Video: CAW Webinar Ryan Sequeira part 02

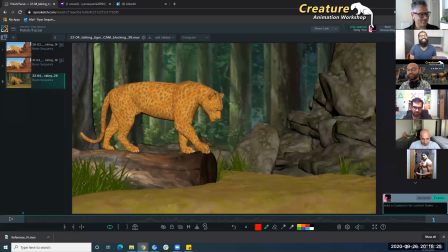(49:48)
yeah, he's just giving you hope and motivation so that you hang in there. It's like it's approved, it's approved. But you know what? It will look better if you do this. But you know, when you're so close, you don't want to give up. You just want to go all the way there.
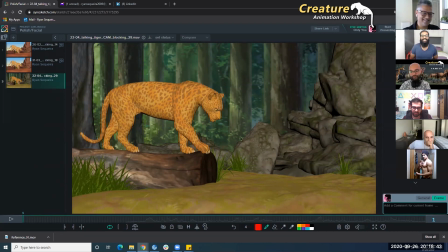(50:06)
At this point, we started doing. So I missed out one video. I don't know where it went. I think I may have deleted it by mistake. But we did one full pass just on the tail, like from beginning to end. I wouldn't say one full pass. I would say 10 passes, but I'm trying to like cut it short here.
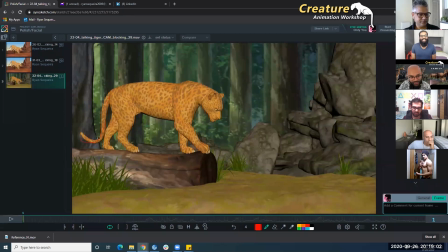(50:25)
So we did a pass on the tail, making sure the spacing.
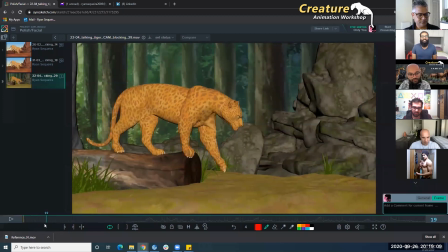(50:30)
Every time there was a foot plant, you see here the leg plants, and how it's going to influence the tail. So the tail gets pulled inside a bit, like this hip is going up, and so the tail gets pulled in a bit.
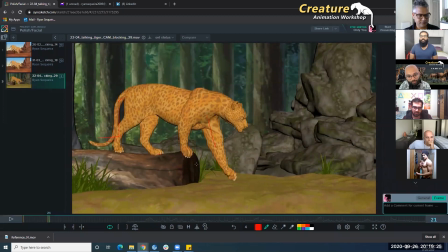(50:47)
And then when this drop is happening, the tail gets thrown up.
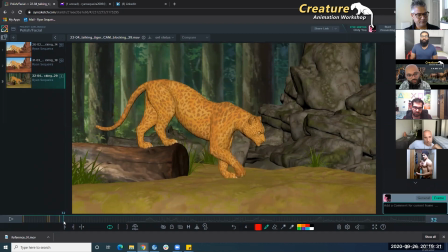(50:55)
There was so many things we had to take into consideration with the tail, especially because this was going up, this was going down, there was a foot plant here, the tail coming in, the tail going out, how it's going to overlap. We even drew like dots.
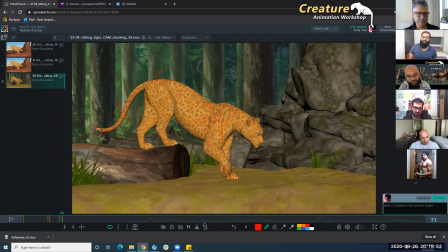(51:15)
Danu drew dots to check the spacing. So there were points where the spacing was just getting stuck. So we really had to track everything to make sure. There were points when my hips were going forward, but my tail was getting stuck. So if we drew dots, it was too close to each other, and Danu would say, no,
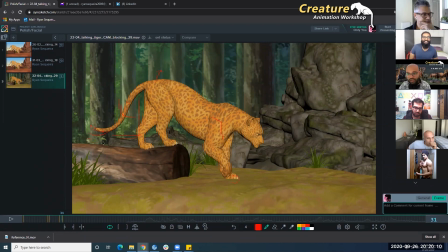(51:33)
if the hips are moving so much forward, the tail needs to be moving a bit further, you know. So this was some hard work into that tail.
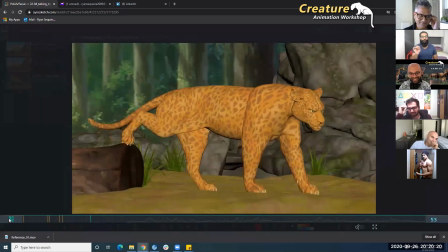(51:43)
I remember it was like coming back and like yeah, I remember.
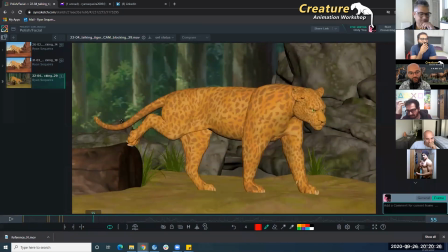(51:48)
Yeah, so also here when this foot is going down, the tail is going in that direction, then it's gonna swing back.
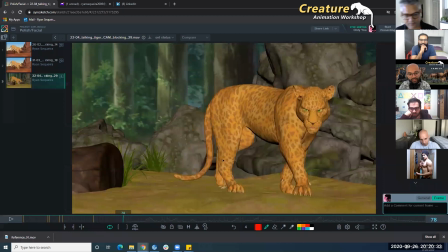(51:56)
And then here it's gonna overlap.
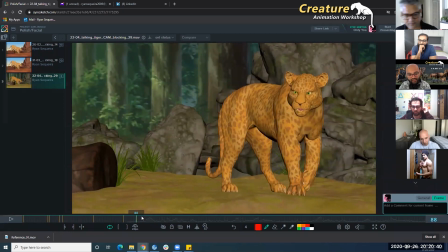(52:03)
So it overlaps, it goes to that side, then it comes back out, again it starts overlapping,
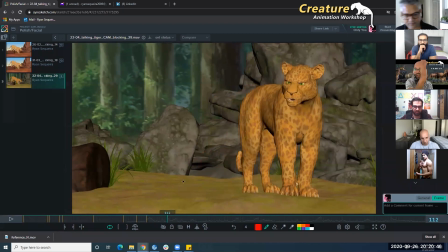(52:09)
and then it goes sort of like this, you know, it comes and then it comes to a stop. Also, we try to add a little bit of personality here, so a little bit of tail wagging, because
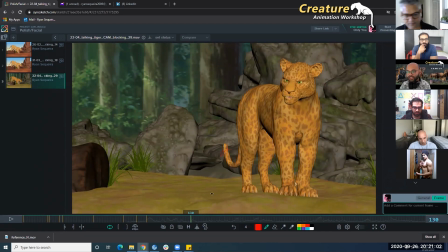(52:25)
it was adding to the dialogue. You know, it was not getting distracting, but it was adding something to the dialogue as well. So a little bit of
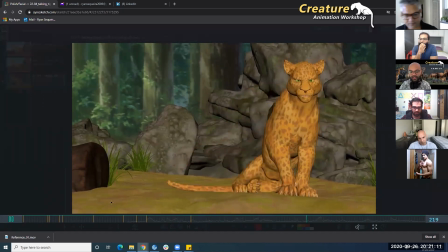(52:33)
tail movement there, nothing too crazy, and then back into the mechanics of the sitting.
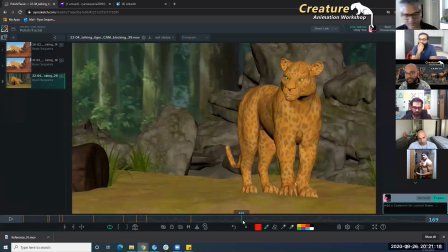(52:41)
Oh, Prasad, I will try to talk about the sitting, Ryan. Sorry. Yeah, I will try to talk a little bit about the sitting.
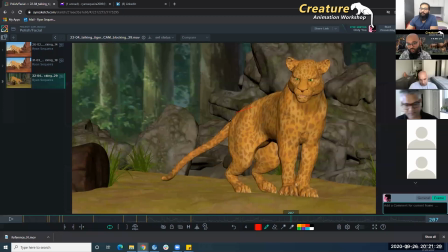(52:51)
It was, the main thing was this was the main first part that which happens in the sitting, because this starts going down first, and then we had to understand how it influenced this part.
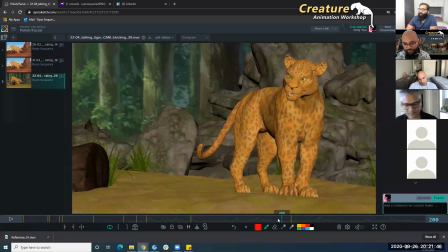(53:08)
So this part, basically, first thing is the weight. Before the tiger can move this part, the weight of the tiger should first shift onto the chest. So he comes a bit forward, his feet have to hold all of his weight.
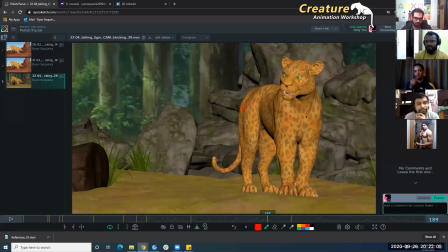(53:26)
It comes a bit forward, it goes a bit to this side. And that's when it allows the tiger to start.
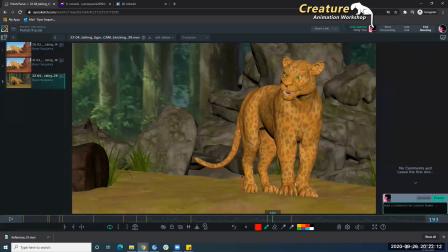(53:35)
Also, before this foot comes up, so first the weight is on this part of the body. Then a little bit the weight shifts onto this leg as well, because the tiger is going to lift up this leg. So once all the weights are in place, then the tiger, first he plants this foot.